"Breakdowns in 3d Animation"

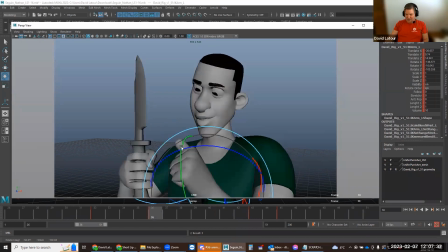496s
So this hand drops away, that thumb pointing towards the knife.
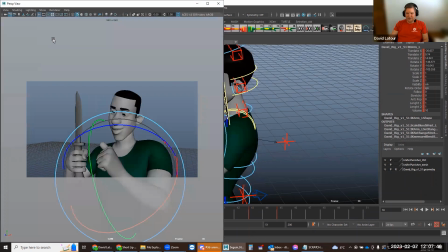504s
And you know what? I'm going to take the knife and also I'm going to offset some of that rotation as well.
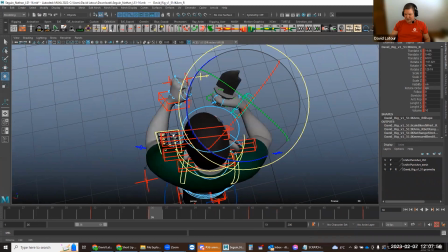512s
I'm going to grab this here. From a top view, just looking at the path of that.
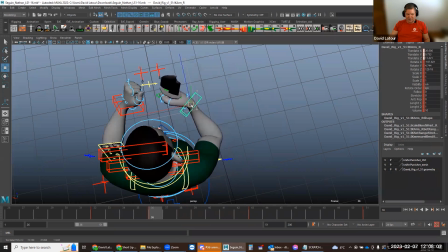520s
Adding an arc here, have that knife move towards camera a little bit. Let's see here.
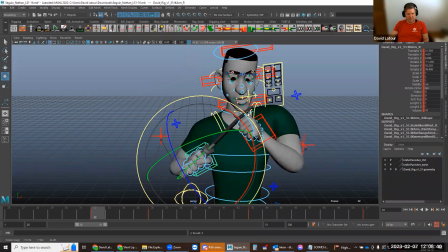536s
There we go. Okay.
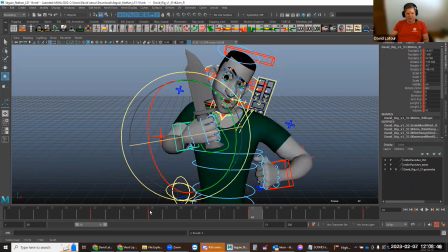538s
So there is offset and arcs being created just by how I'm adding that breakdown.
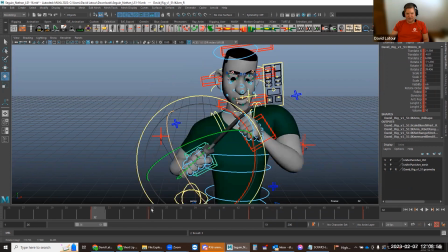547s
Let's see here. And you know what? One last offset. I'm going to have the head just delay back a little bit.
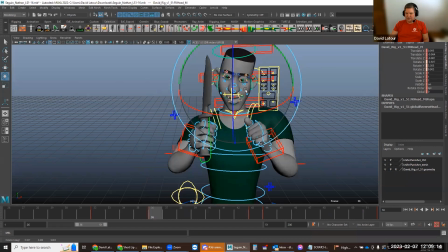560s
So the nose tracking the knife. And I'm also going to have it add an arc as well where it dips down, drop that nose.
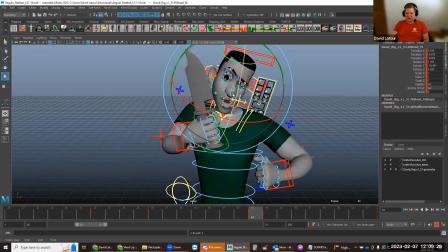574s
So the nose drops and then comes back up
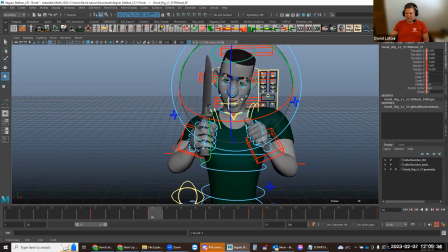580s
to its final destination.
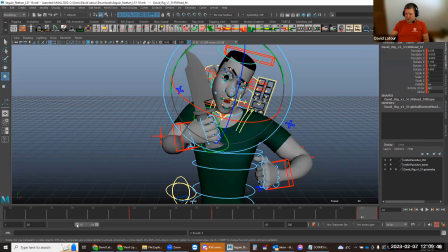587s
Trying my best not to change any of the keys because the keys are all working great. They're great key poses, nice and dynamic, good lines of action.
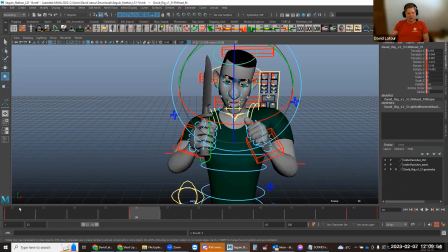594s
So I just want to add a breakdown that offsets some things and also add some arcs to things.
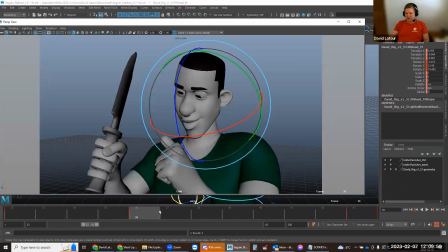600s
So here we go. There's that breakdown now.
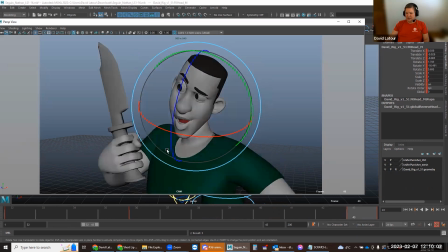608s
The last thing I'm going to do is I'm just going to have the shoulder lead the action as well.
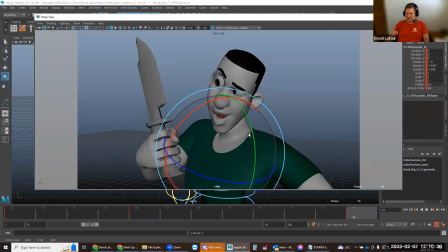614s
And just here, just like that. And the other shoulder, you know what I'll have?
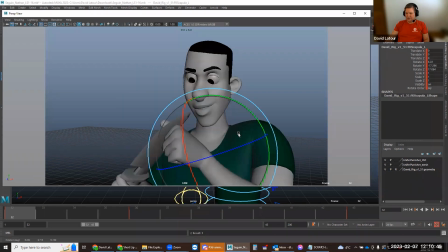622s
Dropping a little bit quicker. There we go.
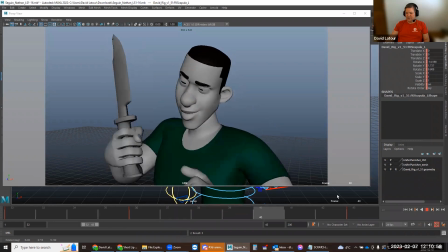626s
So now what we have is something that's a little bit organic, the movement between those two positions.
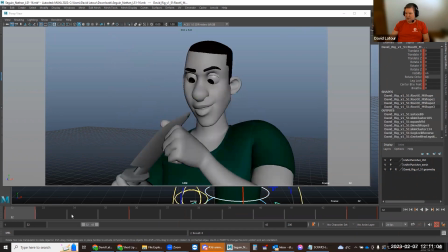634s
So let me show you that again. I'm going to grab those blocking controls. I'm going to S to key here. I'm going to get rid of that. Let's see. I'm not even sure what it is. S key there and S key there. So there's the movement with the breakdown for arcs and for offset overlap.
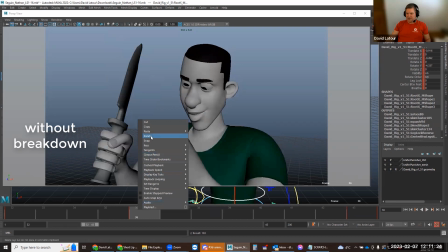653s
And now here's the movement without that breakdown. So I'm going to get rid of that. So here's what we had.
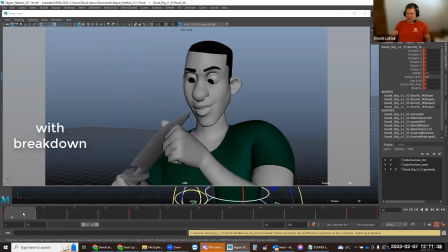663s
And here's what we created with that breakdown.
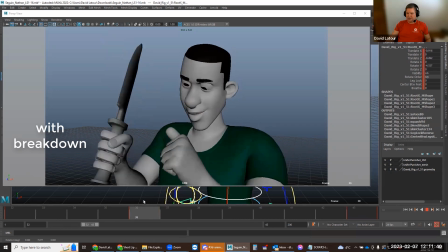670s
So just a little bit more organic, a little bit more complex movement. Let's see here. I'm going to just try and fix the silhouette there on that hand.
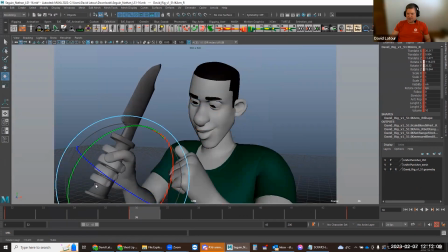679s
Just get that opened up a little bit like that, just so we're seeing. So there's that knife. And I'm going to trail the tip of the knife just a little bit more. Oh, no, actually.
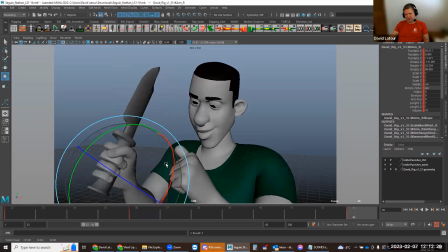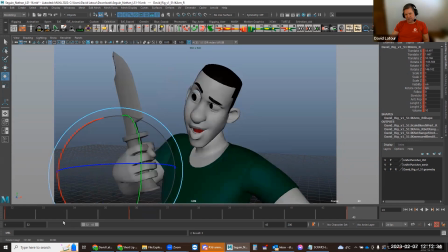706s
There we go. There. Okay, so now let's add another type of breakdown, an anticipation. So basically a breakdown ahead of the action, which sort of telegraphs the audience something is about to happen.
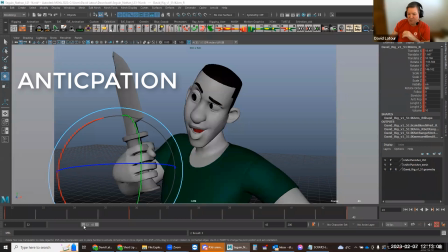725s
And for that, I'm going to actually go before frame 32.
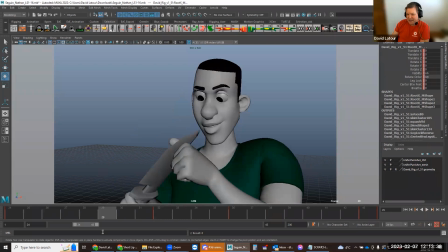729s
I'm going to add a breakdown here at, like, say 29, just ahead of the action. And all I want is something that's sort of telegraphing to the audience, hey, he's about to move. And I'm just watching the action here.